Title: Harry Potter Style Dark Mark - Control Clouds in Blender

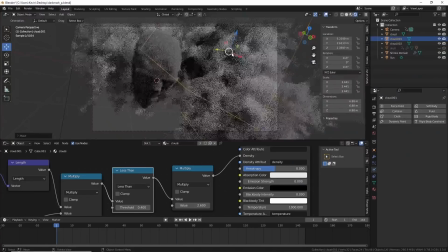(0:00)
This video is me attempting to be a Death Eater. Well, a digital one, anyway. It's also about just creating and controlling clouds in Blender and making shapes from them.
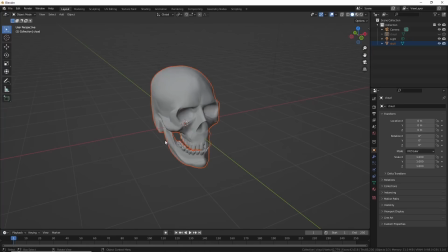(0:08)
And since the Dark Mark is way cooler than Cloud Turtles, I tried it. First, I needed a skull.
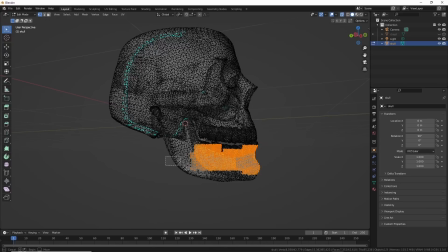(0:13)
I found one on Kavnad.com. If you search for it, you'll find like 10 of them for free. This one just lets me use it for anything. It came in as one whole piece, so I had to cut it up.
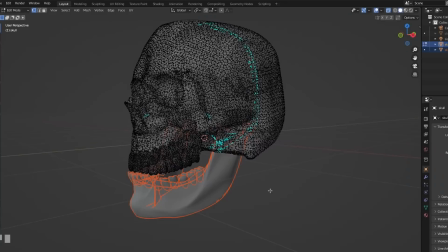(0:22)
In edit mode, I'd selected the jawline and teeth, hit Control Plus a number of times, then chose Mesh, Separate by Selection.
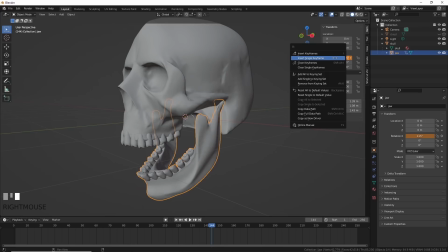(0:28)
Now I had two pieces, and luckily the pivot rotation was in a good spot, just like magic.
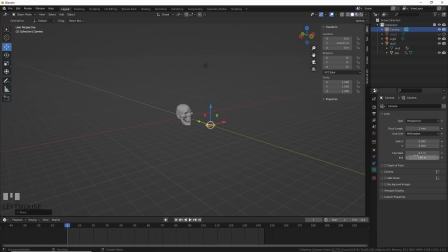(0:33)
Wasting no time, I keyframed the jaw closed at frame 1 and open at frame 44, where I'd figured I'd wanted this whole thing to end.
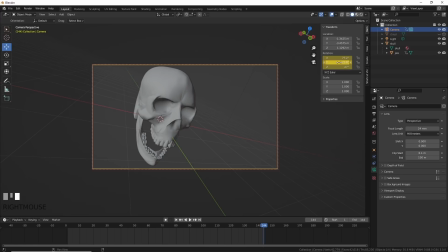(0:40)
Next, I changed my focal length and set the camera position to something not boring, something that looks ominous. I set two keyframes here as well to push in just a little bit on the skull. Now I set the skull moving as well.
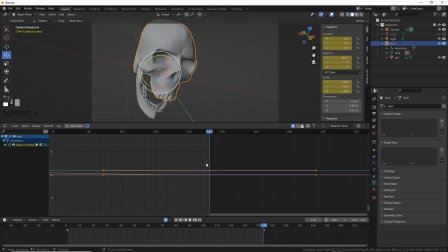(0:52)
That usually makes for more intense animation than just having one thing move while the camera's locked. We're in the air here, so let's fly. Don't worry though, the cool part's coming up soon. In the graph editor, I made the curves for the animation linear interpolation so that the camera doesn't come to a weird stop.
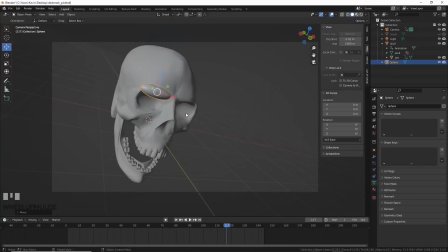(1:06)
I just like to keep things in motion like this video.
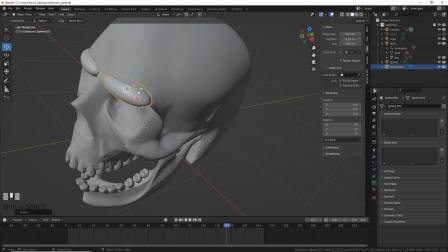(1:08)
Here, I gave him huge eyebrows because, well, eyebrows, and I wanted more shape to the shadows and the clouds later.
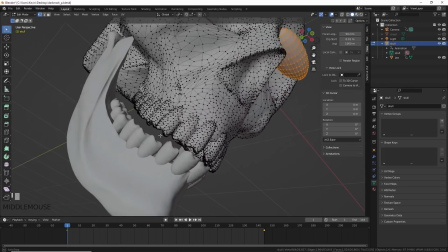(1:16)
But I ended up killing these, but whatever. I was gonna make a vampire fang here too, but said screw it.
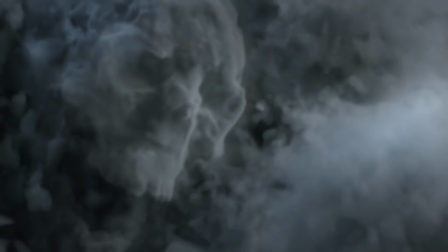(1:22)
Now for the cool part. I did a test with mesh to volume using Blender's VDV system and I got this.
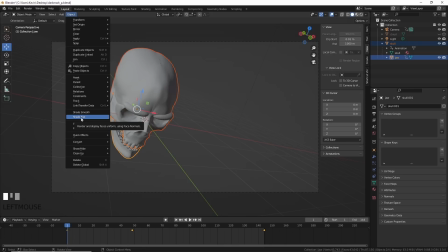(1:28)
My project was in peril. I had to find a way to fix it and the clock was ticking before my next client revision came in.
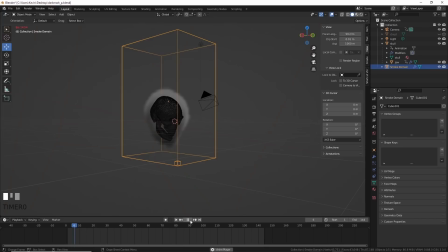(1:34)
I tried object, quick effects, quick smoke, and there, instant cloud.
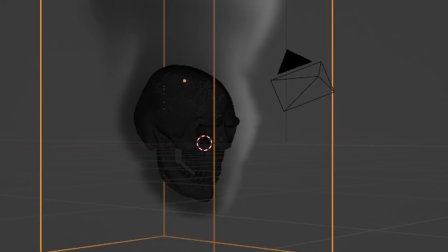(1:39)
I hit play and nope, not clouds, more suck.
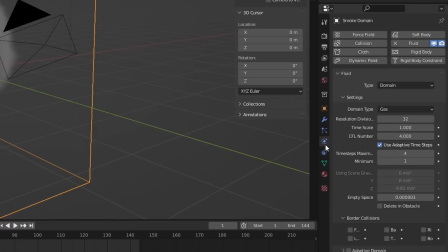(1:45)
I knew I could control it somehow. So I went to the panel where all the power comes from.
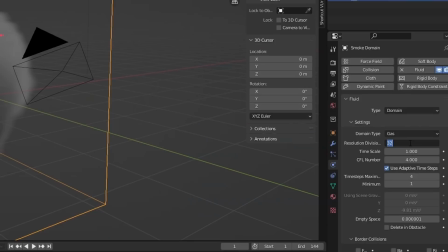(1:50)
First, my skull was looking like a Minecraft screen after looking at Facebook for 5 seconds. You just did too.
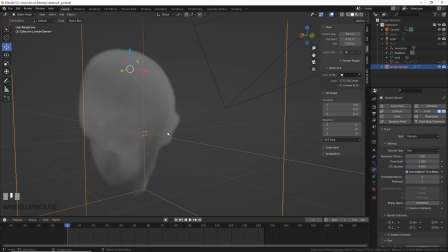(1:56)
So I needed to up the resolution. I tried 128 and better. Your computer might hate this, I don't know, so be careful here.
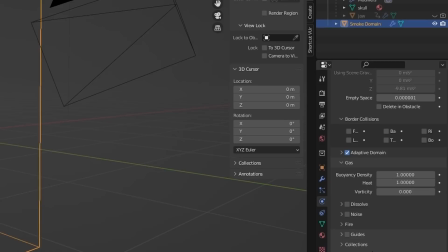(2:04)
I turned on Adaptive Domain here, so it would only add memory to the parts that get the smoke effect.
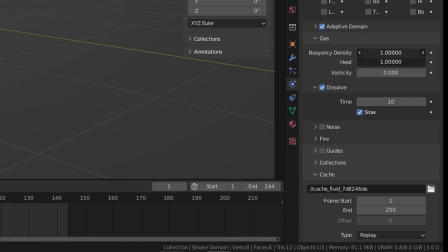(2:10)
This is a real computer saver and I definitely highly recommend using it. Then, under the gas settings, I turned everything to 0.1.
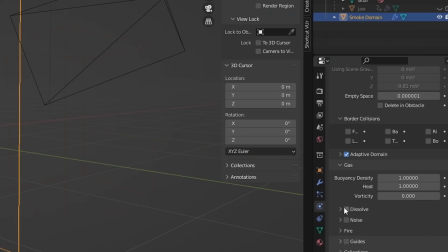(2:17)
This seemed to slow things down a bit and look more cloud-like. I then hit dissolve and turned it to like 10, so the effect will dissipate over 10 frames and it won't fill the screen with lots and lots of clouds that'll kill my computer.
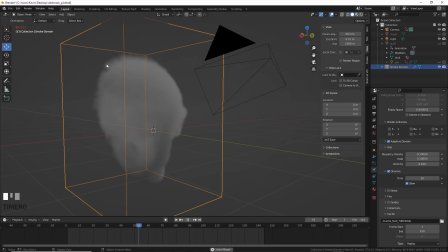(2:29)
I hit play and not bad, it was working. This is about after an hour of screwing around with the settings, by the way.
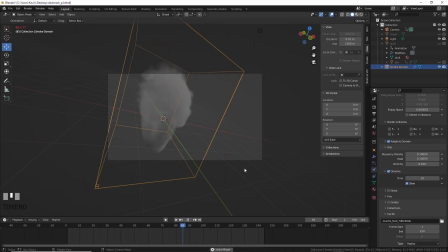(2:36)
It didn't just like magically happen. Like, I'm not a wizard, I'd totally be Filch or worse, like a Hufflepuff or something and get no screen time. This was looking cool, so I wanted to see what it would look like rendered. I added a sunlight, turned on cycles for the rendering, and rotated the light until I was happy.
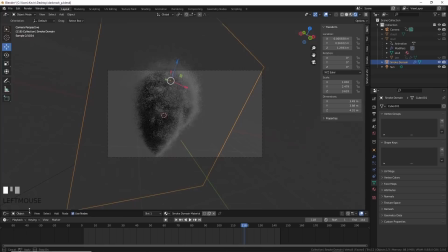(2:52)
Then I went into the shading window and upped the density of the smoke. There, it looked like Leatherface.
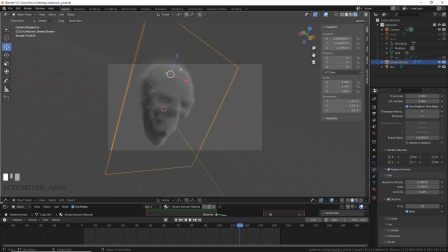(2:58)
After a while longer tweaking the settings, which are all up on Patreon for this file if you want, I found something I'd liked.
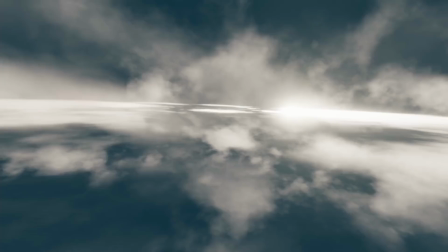(3:04)
This effect was cool, but it comes from clouds, so I needed clouds.
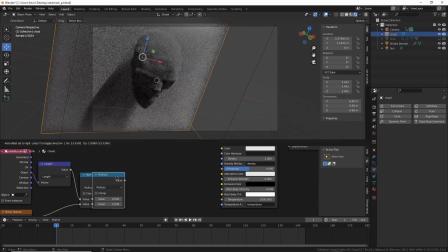(3:08)
This is simple, as I'd done tutorial videos on doing clouds in Eevee before, so I just took a box, gave it a principled shader, added in a vector math node, set it to length to calculate the distance from the center of the box to the not center, multiplied it with the noise texture, fed that into another math node set to less than,
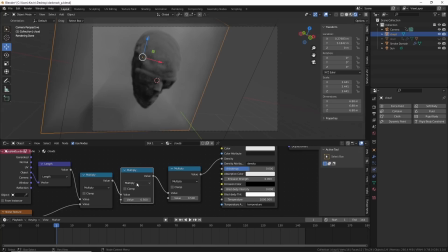(3:24)
which allows us to pull the clouds back from the edges of the box, then added another multiply node so that I can control the power of the effect, then plugged that into the density port of the volume shader, and there, clouds. That's simple.
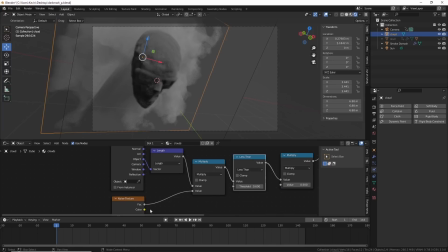(3:36)
There's so many videos showing you how to do this already on YouTube. I'll throw some in the link in the description so you can check them out.
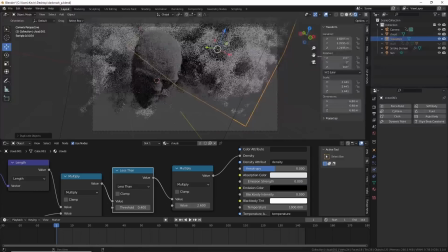(3:41)
I kept this one really simple.
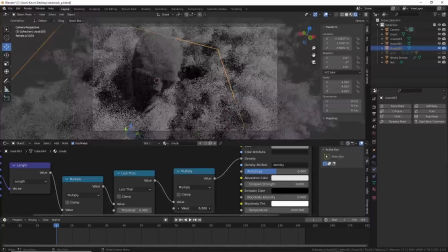(3:42)
Next, I just copied, pasted, moved, and rotated these clouds around until I filled out the screen and made some smaller so I could get the nice wispy edges, or at least fake them for this video.
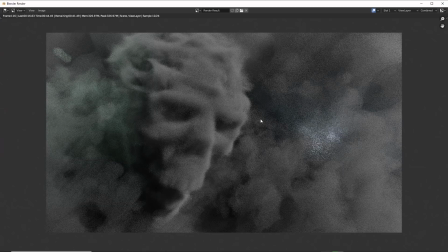(3:51)
I did a few tests that sucked, added in some lights that sucked, and almost said screw it until I backed off the effect of the smoke and I took off the stupid eyebrows.
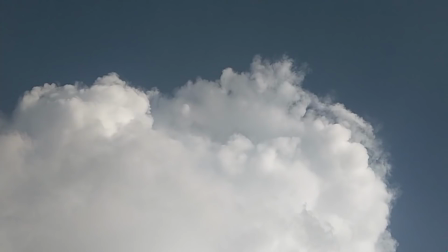(4:00)
I also added some roll to the clouds so they slightly change over time.